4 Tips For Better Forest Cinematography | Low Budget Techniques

Usually, you would have a Steadicam operator right up next to the talent running along with them in the forest to create that sense of urgency from the characters. Viewpoint. However, if you're a low-budget filmmaker, you might not have the equipment available for you to do that. Likewise, if you are a low-budget filmmaker, I'm not going to advise running alongside someone in a forest with your camera simply out of safety reasons. but if you have a telephoto lens look what we can do here this is a locked off shot
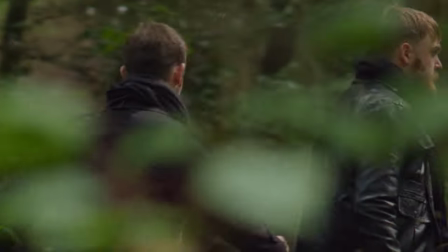282s
with a 150 millimeter lens and we have a
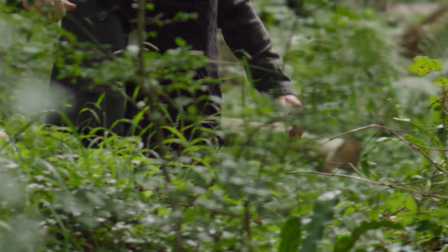287s
lot of kinetic action going on in the sequence simply because of all of
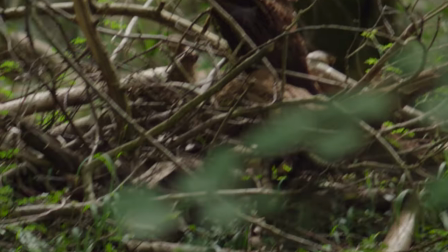291s
the textures and all of the layers quite like in a car sequence
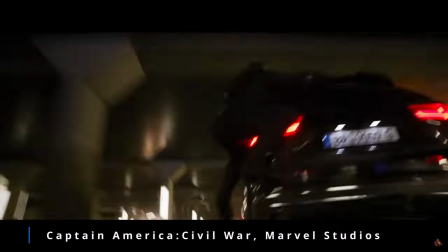296s
a car chase sequence and we have the cars whizzing past the scene we've got that
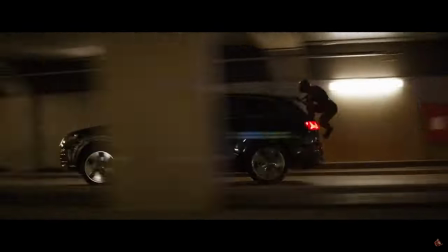300s
attribute but it's from leaves and the branches and the trees we've got like the from these characters running when a matter of fact it's just
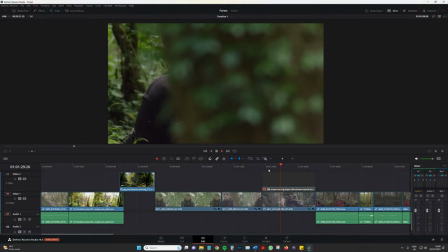310s
a very stationary shot but the compression of the lens allows for these elements to whiz past the lens as if there's a lot of movement going on and in fact you know if we um activate this sniper layer and
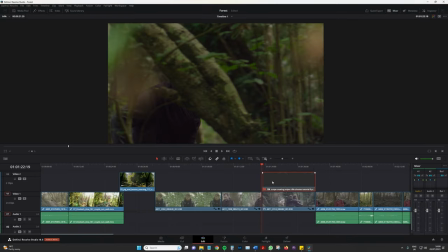326s
just get the inspector up so i can position this over a little bit so look Look at this, so the sniper is looking for its target. Is that him? I think it is. Oh, he's been lost behind a tree. Is that him?
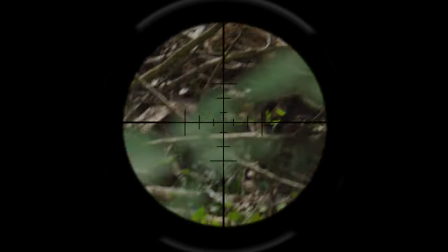340s
Is that him? Going over, you know, there's a lot of like action and movement to this sequence, but the camera has not moved.
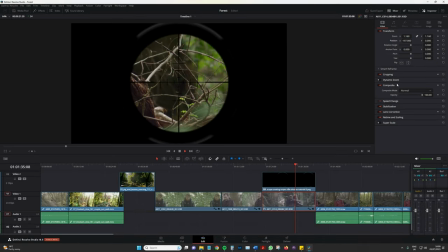349s
What have I done here? Oh, there we go.
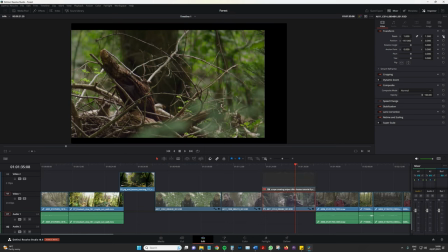352s
The camera has not moved a single centimeter outside of panning and outside of using the telephoto lens. So, really cool use of using a telephoto lens inside of a forest. All those layers are going to make for some interesting dynamic movement. Now, let's look at tip two. So, I want you to look at this shot.
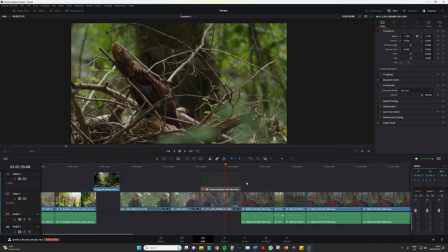377s
This is from a project in 2021, I believe. And this woman has injured herself.
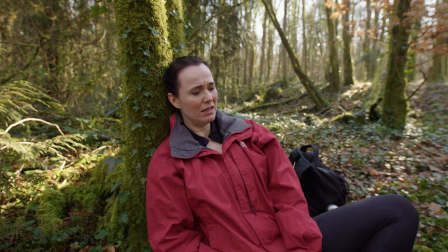384s
She's injured a foot, quite like me at the moment, actually. and yeah so let's look at this shot we're going to go to this one this is filmed in the same location in the same forest in
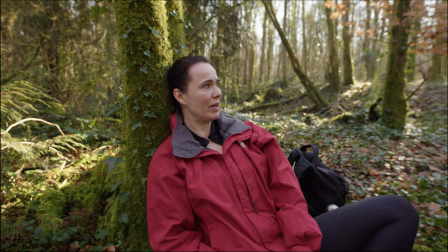396s
fact probably not too far away from where that actress was sitting and then we're going to move to this shot again in the same forest maybe uh
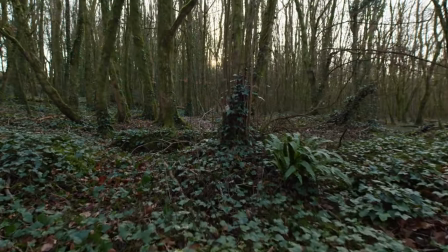405s
about two minutes away from where that uh the actress was sitting what's one thing that we can see that is different from all of these shots.
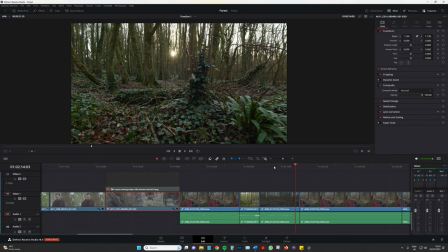414s
So this is filmed at midday, that's filmed towards later evening, this is filmed probably early morning. It's the background interest.
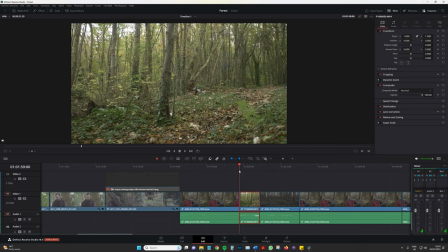424s
Now I've been able to paint the background with a number of pockets of light as I like to call them.
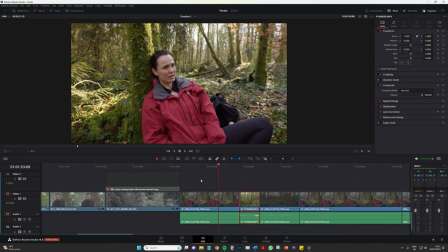430s
If you've ever watched, which is a silly thing to be saying, but when you watch I should say a television show, a scripted television show or a narrative film, you will often know that in interior locations, even in daytime, the lamps in the background are on. There is no reason for those lights to be on other than to create some interesting background composition and to stop the composition from falling flat. Now despite this being filmed in the same forest and these two shots in particular were filmed on on the same camera with the exact same lens,
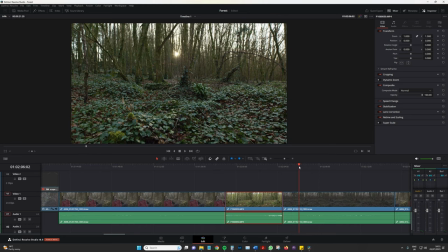467s
there is a vast difference between the visual aesthetic
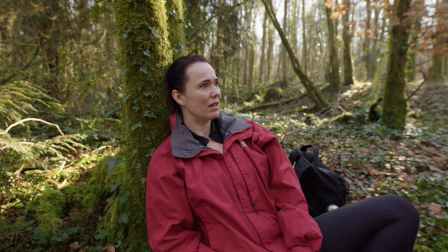472s
of the sequence and it's primarily down to these pockets of light,
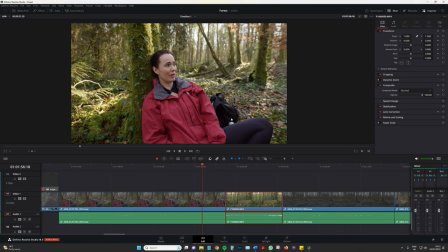477s
let's get the annotation tool, these pockets of light appearing in the background.
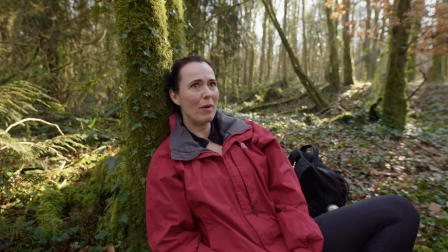485s
It gives the image, quite frankly, a more visually pleasing aesthetic over this.
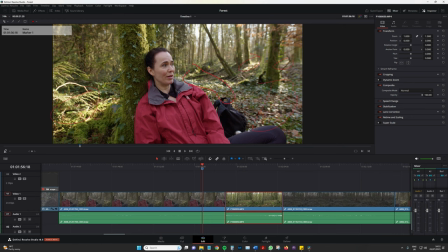495s
and you know despite the fact that it is a wide angle lens and quite like the telephoto segment
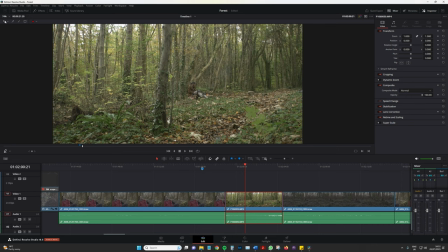502s
there's different layers of textures within the composition without those pockets of light
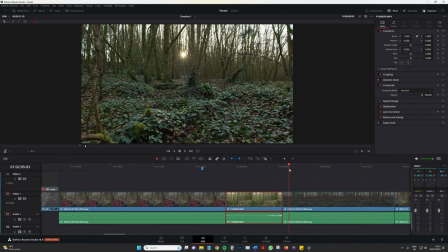509s
the image itself and the composition falls relatively flat so what you're going to want to do is download an app i like to use photo pills i think it's a paid app i'm sure there's going to be free alternatives and that app allows me to locate where the sun is going to be at any given environment. So if you've done a location recce to try and figure out where you're going to shoot, you simply pull out the app,
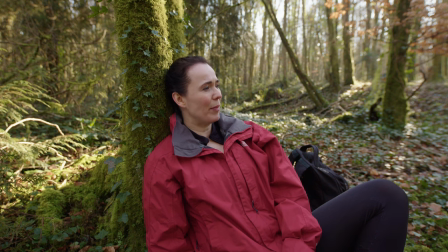533s
figure out where the sun is going to be at a given time and in doing so you're going to be able to paint these pockets of light in a location which may otherwise, quite like these scenes,
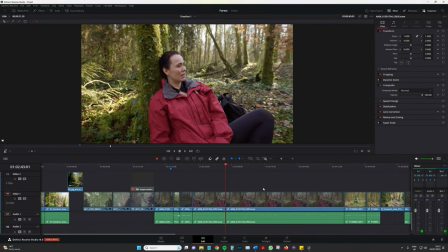543s
fall flat when you're working with a low budget and you're not able to emulate this light from film lights. So while we have this actress on screen, we're going to segue into section three because we're using the same actress again in the same forest. It's a very big forest guys. I like to go there to film quite often. This is from a project in 2016.
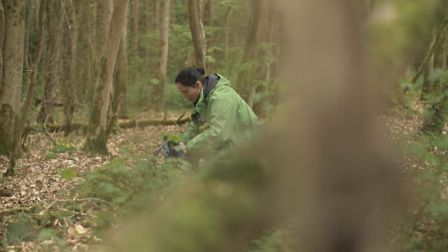568s
I'm not too sure I'm getting old. They fade without the ears but this character is hiking throughout the forest, is thirsty,
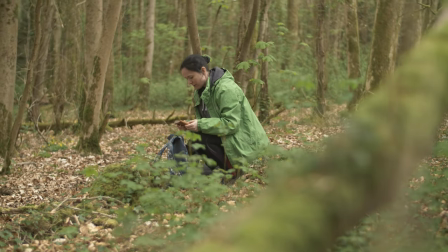577s
looks for her water, and instead finds the journal of a man who tried to kill her.
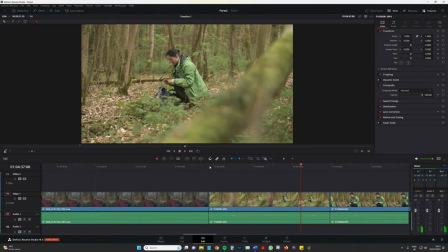583s
Very ominous. However, I have made one gigantic mistake. This was completely on myself as a non-funded passion project at the time. Didn't really have the crew or the extra mindset to think about these things. Here, I made sure I didn't make the same mistake.
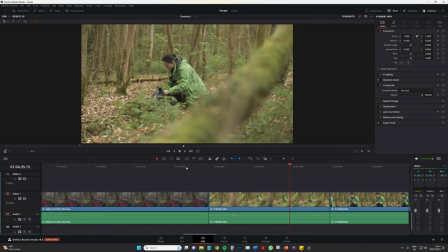601s
Do you know what it is costume tip three is costume
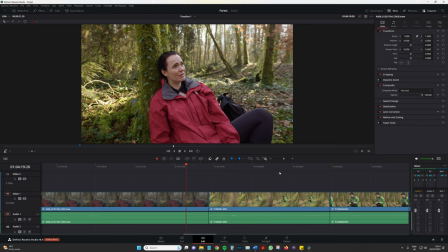606s
now the role of the director and the role of the cinematographer especially if combined is to direct the audience gaze where it needs to be now while we do have this nice little tracking shot and of course the main character is within
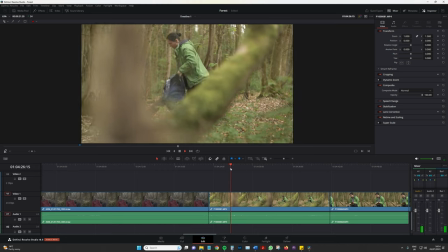621s
the center of the frame the fact that not only is the character's
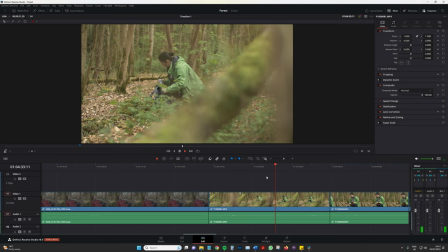626s
skin tone very similar to the dried leaves on the as well as the tree bark, but the coat he's wearing is pretty much similar to the same hue of the leaves. Now, of course, we could probably go into the color page, and if I go to hue first hue, let's pick that one, see if we can change it.
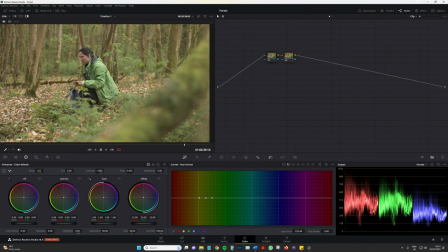647s
Yeah, we could probably give the leaves a little bit more of a yellow, or maybe pick the woman's coat and change it to a blue, but that in itself presents a wide variety of problems, which is just going to be a major headache in post. In this sequence, in this composition, sorry, despite the fact that the lens placed, the camera placement, sorry,
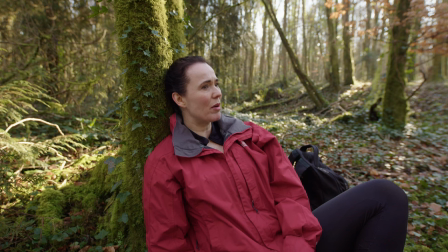670s
as well as the focal length has the audience looking directly at the character,
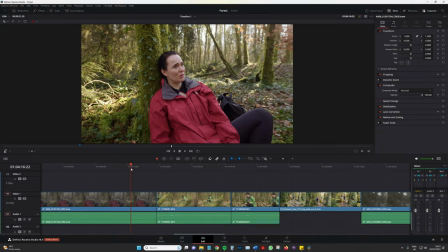675s
her costume does not allow the audience's gaze to negate, to travel too far away from the main character. So they're receiving all the information that I, as a filmmaker, want to show to them.
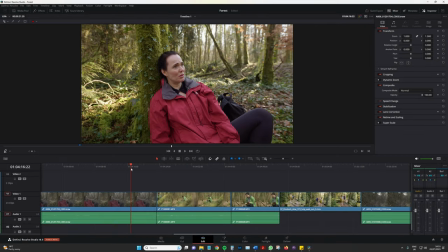689s
In this one, we're not getting the same result. It falls incredibly flat.
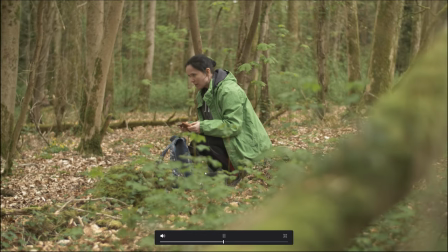696s
And the one thing that I never want to see in the images I create is there to be a lack of contrast.
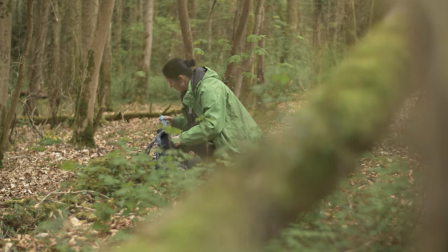703s
Now, in an ideal situation, I would have additional lights in order to separate the subject away,
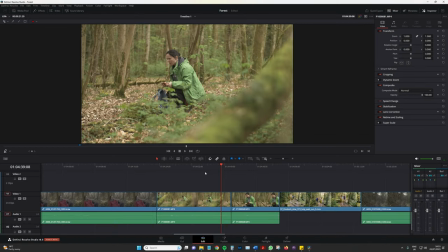710s
maybe have some backlight from up here and allow this area to fall a little bit darker. But this was a non-funded passion project. So the next thing that you would need to start thinking about is costume. And you know, it doesn't have to be as in your face as this red coat.
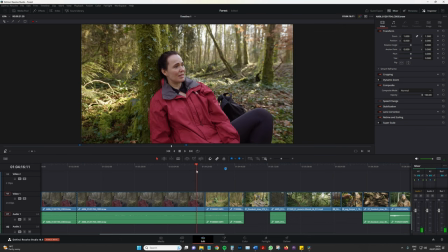728s
If we have a look at this shot from the Fedevo Library, we have a yellow backpack and a blue backpack, which are opposing colors.
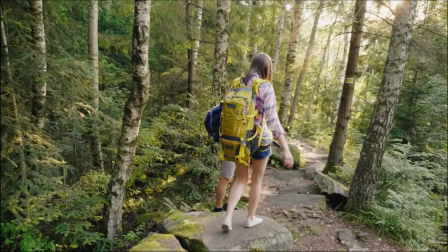735s
Then we have the guys wearing a plaid red shirt and that looks like a pink checkered shirt.